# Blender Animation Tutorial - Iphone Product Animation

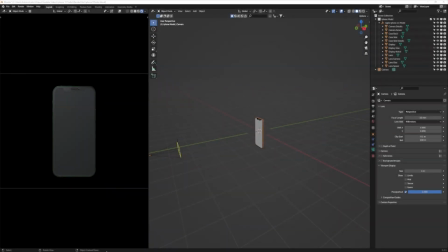Hello and welcome to another Blender tutorial. In today's video we will create this iPhone trailer in Apple style.
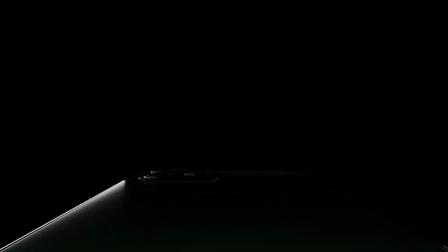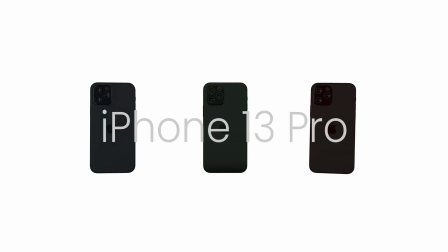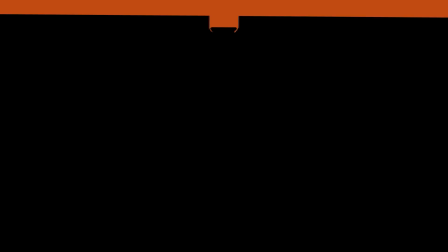Let's get started.
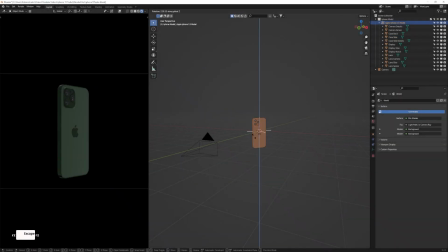Start by opening your Blender project. You can find the project files in the description.
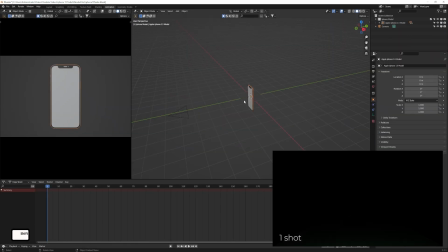The product video consists of three shots. The first one will be a slow shot of the iPhone. It may help if you look at sample product videos to follow along with each scene.
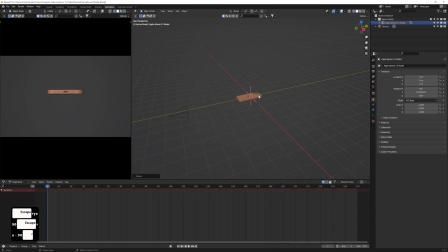Switch to the animation tab and start moving and rotating the iPhone into position. Since the first scene is a close-up, I reduced the focal length to add more visual interest.
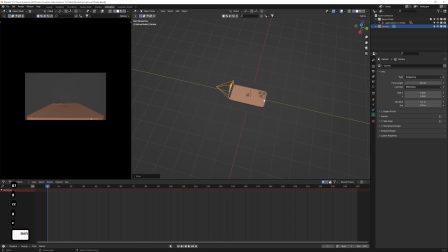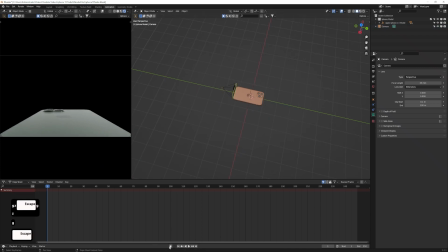Once you have everything in position, you can enable the auto key option in the animation controls. Each shot consists of 3 seconds. I set the animation to 30 frames per second and the animation timeline to 90 frames. Start by animating your camera path.
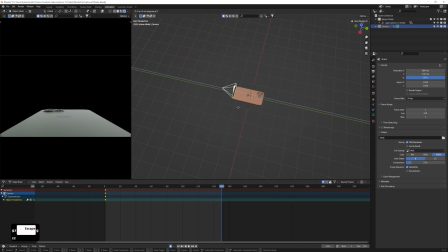In my case, I change the keyframe type to linear to get a more static motion. I always play through the animation and move the keyframes around until I get the look I want.
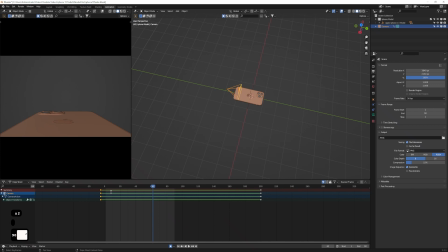In my opinion, there are two important keys in an animation like this. The first is the camera movement, and the second key is the lighting. The goal is to create a visual harmony between camera movement and lighting.
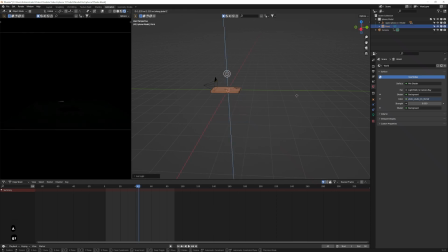This way we get a tiny piece of light near the camera that makes the product visible.
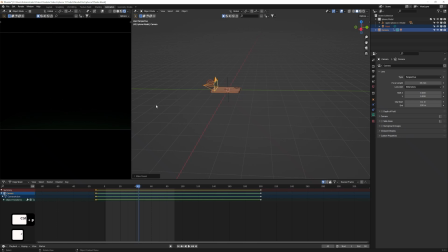Add another area light to the scene. As you can see, I play around until I get something that looks right.
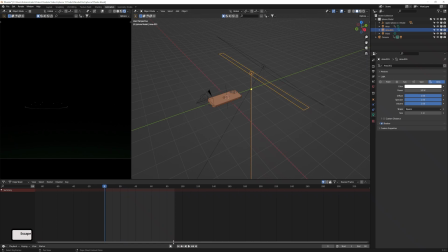Add another area light and adjust the size to get nice highlights. We will use this lamp to reveal highlights and reflections on the iPhone camera. I added 2 more area lamps to light the iPhone from the side. I animate these lamps in sync with the camera movement.
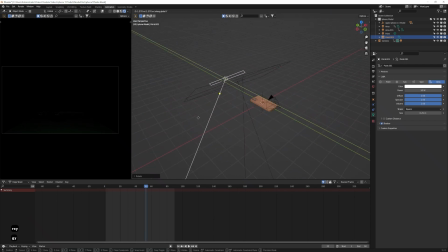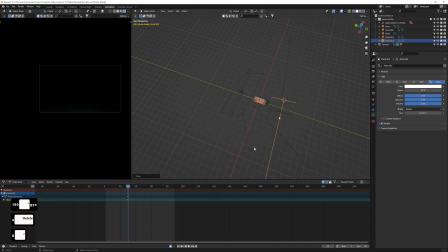Let's have final look before rendering. I decided to render the shots in a QuickTime movie format with a transparent background.
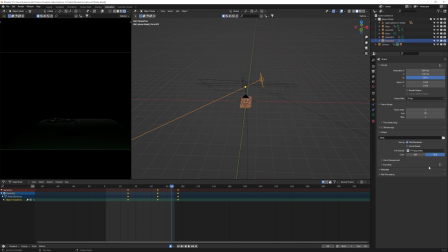Make sure you have FEMPEG selected as the file format, select QuickTime as the encoding container, and Qt Animation as the video codec, and set the color mode to RGBA.
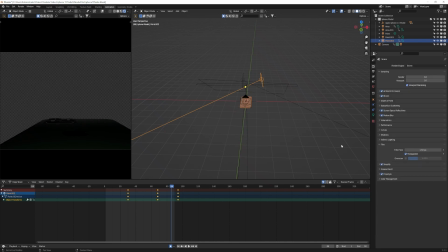Now you are ready to render your first scene. Please pay attention to the file names so that you don't accidentally overwrite your rendered animations. Let's continue with the second shot. First, I delete all the lights in the scene and remove all the keyframes.
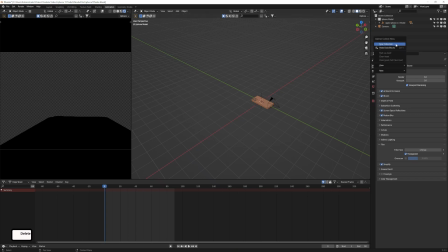It's the same procedure for the second shot. To keep things organized, I create a new collection for my scene lighting. I disable film transparency to get better visual feedback of the scene.
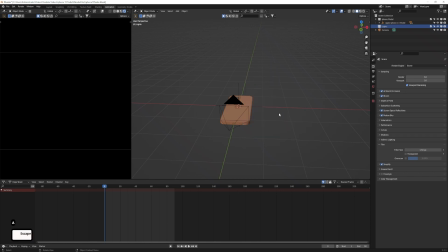This shot will show the Apple logo of the iPhone. For this, we need a soft area light from above. Turn your camera by 90 degrees and place it in position. Add an area light and scale it on the X-axis. I'm trying to figure out how to achieve the look I have in mind.